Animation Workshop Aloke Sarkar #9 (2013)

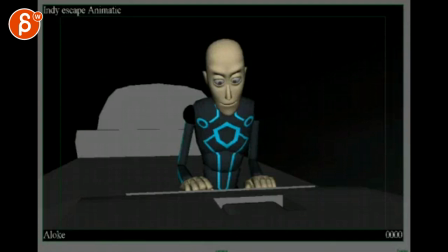All right, so for this one I'm actually not a huge fan of the, what's the word, for the Tron outfit.
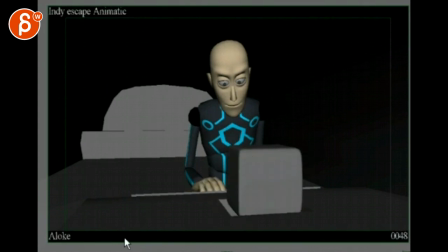Just because it's an odd thing with the environment, I know you haven't changed it yet, but it's also, this is a known movie, it's a known design, I think you want to make it as original as you can. And I agree that it's too long, like I like all this, right? And he grabs this,
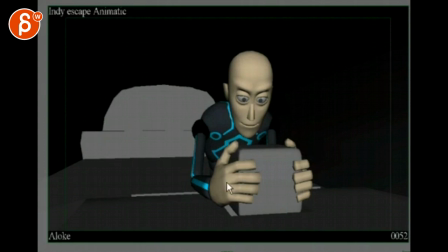and i think you can make this for instance this comes out and this could be really hot like it's glowing so it's not just him grabbing something but it could be really hot and it affects how he he goes like and it's kind of hurt but it needs to
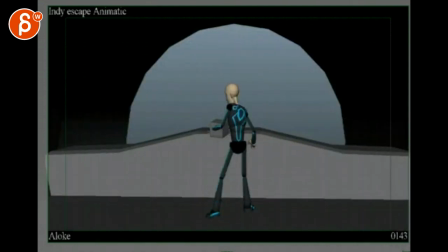grab it because it's that's the price that he was looking for grabs it and here's this and that's okay i can see this being cool
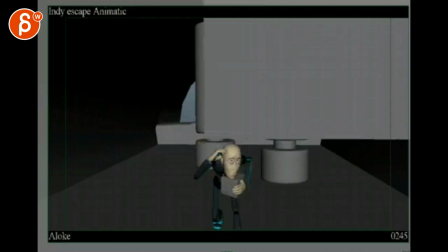and then after this it
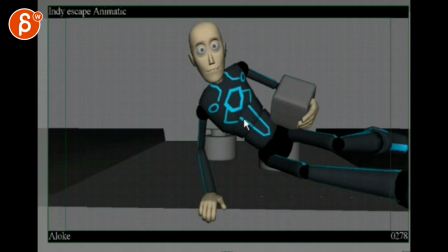could be like this could be your ending where your camera doesn't go down and he's jumping off more on this side here so he might be more um doing that on here and then exiting um the frame like that so it kind of goes past camera
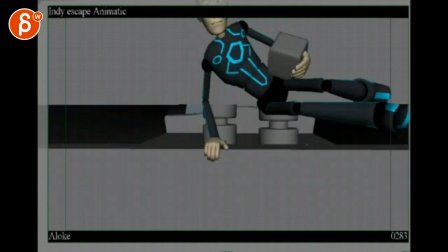and that would be it because then after that you got a crazy camera move that's very confusing
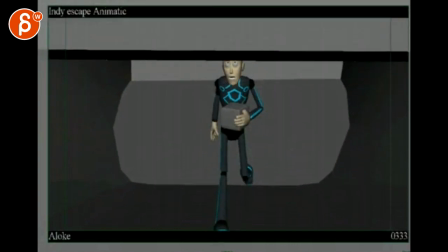and he comes down and after this it's kind of the same thing
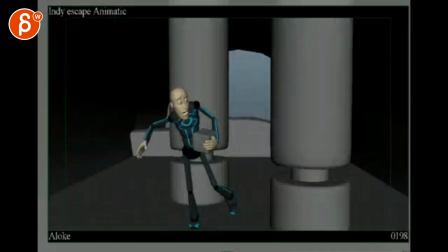again so here you're kind of repeating yourself so it's already
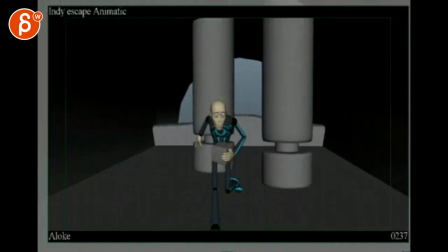i think this could work and potentially it could also be this this and when this comes in he jumps and slides towards camera
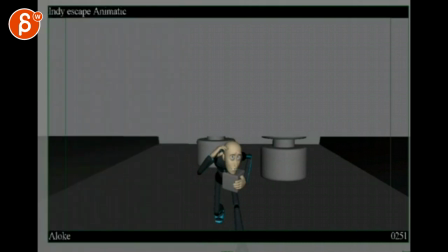um underneath right underneath of the camera and i think the rest is just a bit too long and
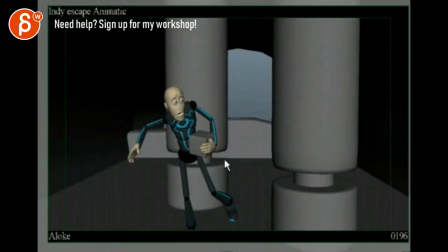the tricky thing is he's also coming towards us a lot i mean it might be cool to have him to have him go this way more this way so we can see him a bit more profile so it's not just towards us just for silhouette it gets kind of funky after a while
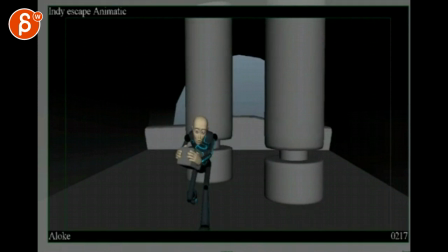when it's all you know stuff like that where the arms are his arms are in front of his body so imagine this would happen but he's more profile going this way so it's a bit more complex where it's a bit more a bit more snaky where he has to go almost this way
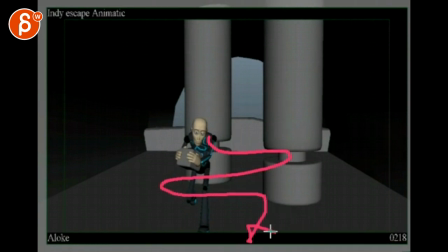and then comes out um towards us at the end something like that um but let me know i mean it's what what do you want to
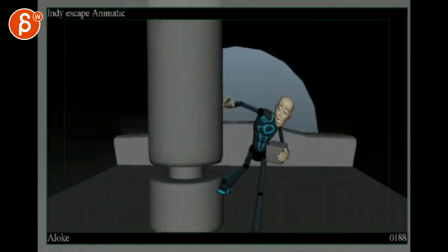do like what are you trying to show in this piece like before that you had
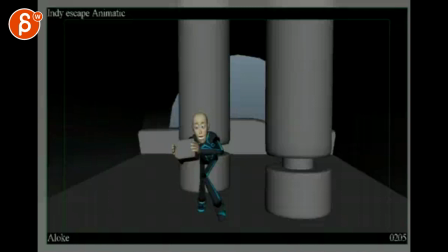the tree he comes down jumps down looks around walks around throws the thing you're showing a lot of really cool body mechanics
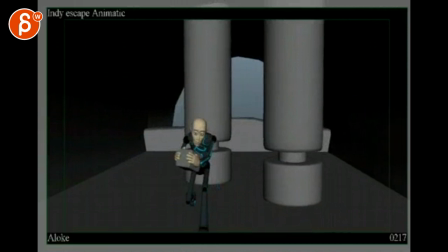and then in this here it's kind of the same thing so you have to think about if this is for your real
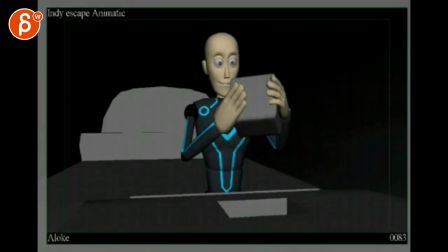and each shot needs to show off another skill set that you have, this would be something different where you have a close-up acting type of thing, pantomime. And then after that, it's kind of the same as before. So maybe let's have a discussion on what your plan is, what do you want to do,
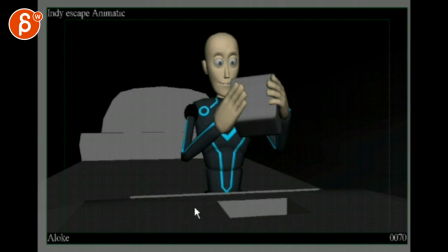and how we can show more of your skills, maybe with a different assignment. So let's talk about that. All right. There's an email. You can sign up. You can start whenever you want. You can submit whatever you want, you get 16 submissions. Either way, a like and subscribe would be awesome. All right. Thank you.